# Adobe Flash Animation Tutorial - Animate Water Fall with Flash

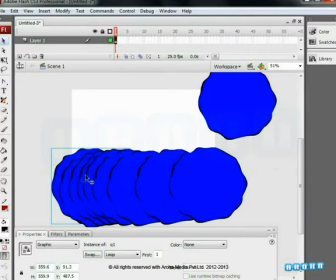[3:46]
Hence, we have put aside one shape
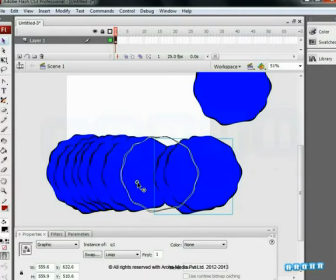[3:49]
Now we are changing the distance and also the time of every shape So that when they rotate, they will start rotating at different times Even if there are 10 duplicates,
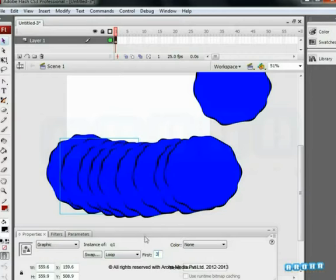[4:01]
the time for each shape will be different The reason for making the timing different is to help us get a better feel of water flow We'll see how shortly
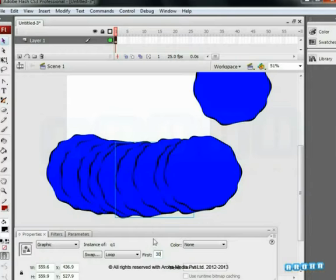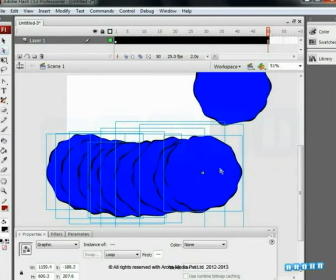[4:30]
Select every shape which is in a line and squeeze them a bit
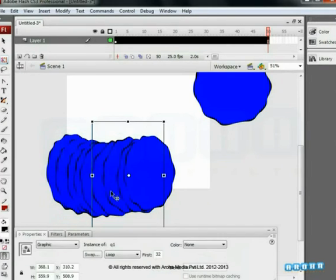[4:36]
Now we are again making duplicates using Alt key and dragging them
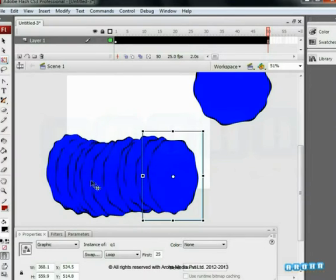[4:41]
as we all know We have placed the same objects again to the right
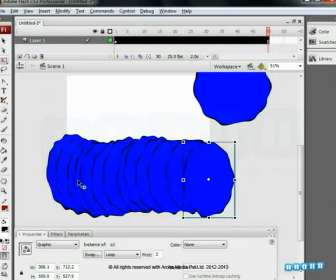However, we'll make slight time variations Earlier,
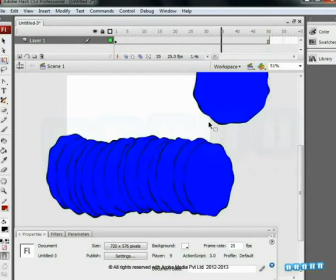[4:56]
we could see these objects rotating But we couldn't get the feel of water For this,
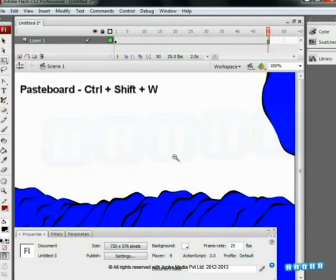[5:03]
we'll press Ctrl plus Shift plus W That is the work area This shows
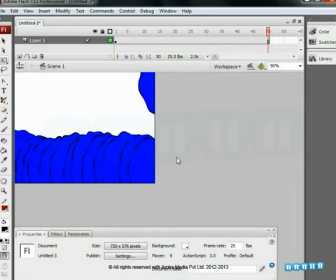[5:09]
us how the final frame looks like in the preview We can toggle it using CTRL plus SHIFT plus W which locks it Now we have got the shape which we used for editing We have added a new layer And shifted it on
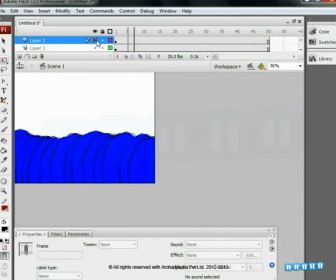[5:26]
a new layer Here we can see a close shot of the waterfall And here we can see the starting area of a waterfall This is a close shot of the same which is looking good now whatever editing is
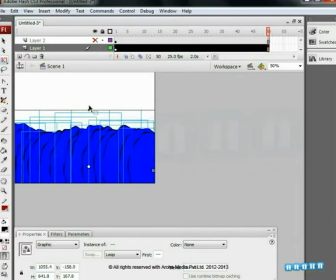[5:41]
required it will be done on this shape itself now
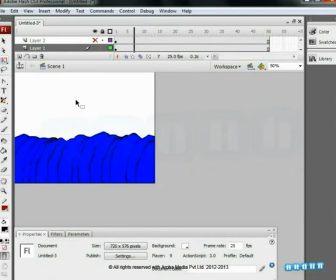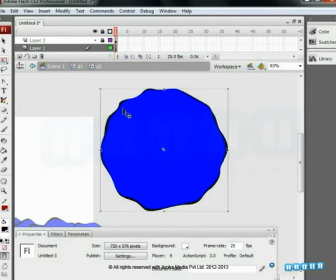[5:57]
in the symbol we make the black portion white this will give us the effect of bubbles being created in the waterfall this
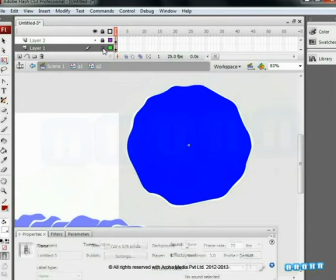[6:06]
white color has been applied to all the symbols we are using the fill color in such a way that it matches the color of actual water.
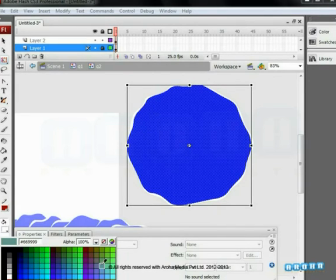[6:15]
Please study the video.
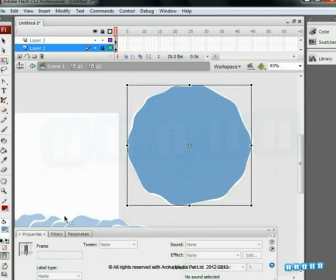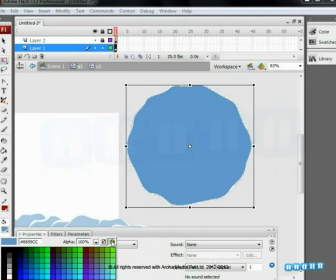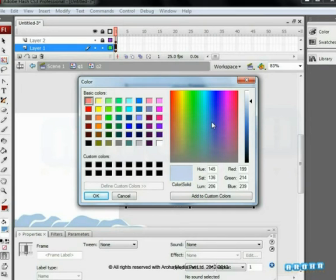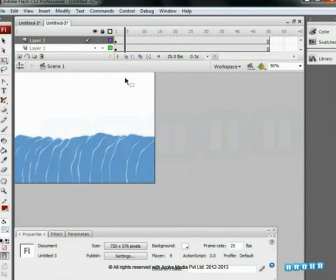[6:33]
Using Enter, we can see the preview, which we have not seen so far. After we have locked it, as you can see, an effect of slow water can be seen.
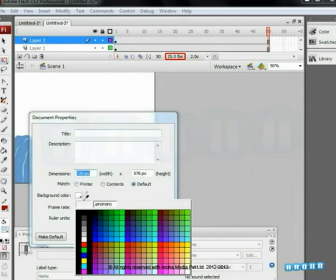[6:43]
The waterfall is working well. Now let us make the background color dark blue so that it will enhance the look of the waterfall.
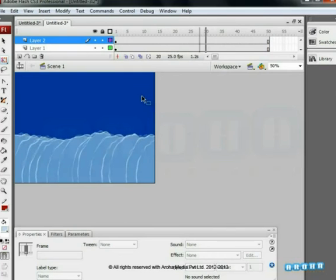Using the brush stroke,
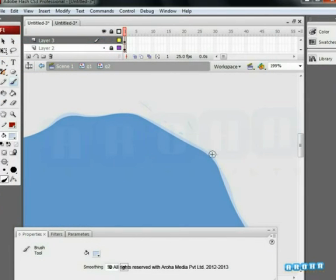[6:59]
we are going to add a few elements in the symbol we can get the effect of small droplets over here we can
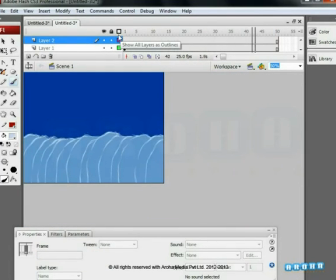[7:07]
see the drops of water in the waterfall which make it look more realistic
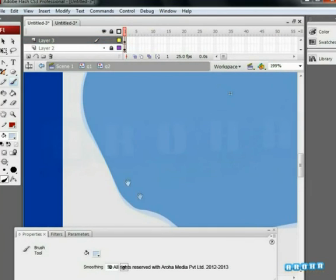[7:11]
we are doing all this editing on the new layer itself let us add
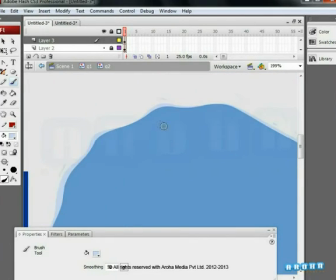[7:16]
more water droplets after we have added changes to the outer part we add
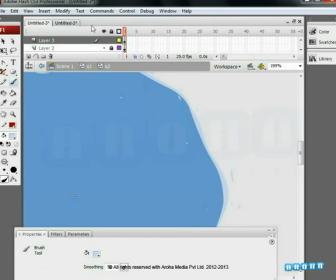[7:22]
changes to the inner part of the waterfall too which are visible here very
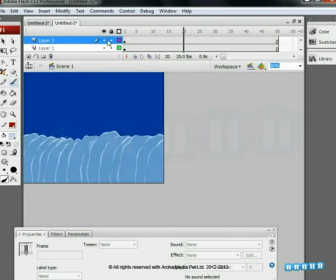[7:27]
minute editing can help change the final look quite a bit let us
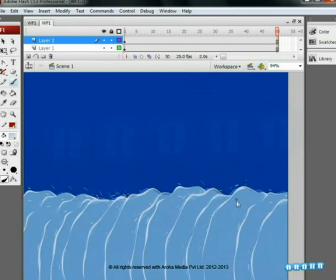[7:33]
save the file we are now watching the preview we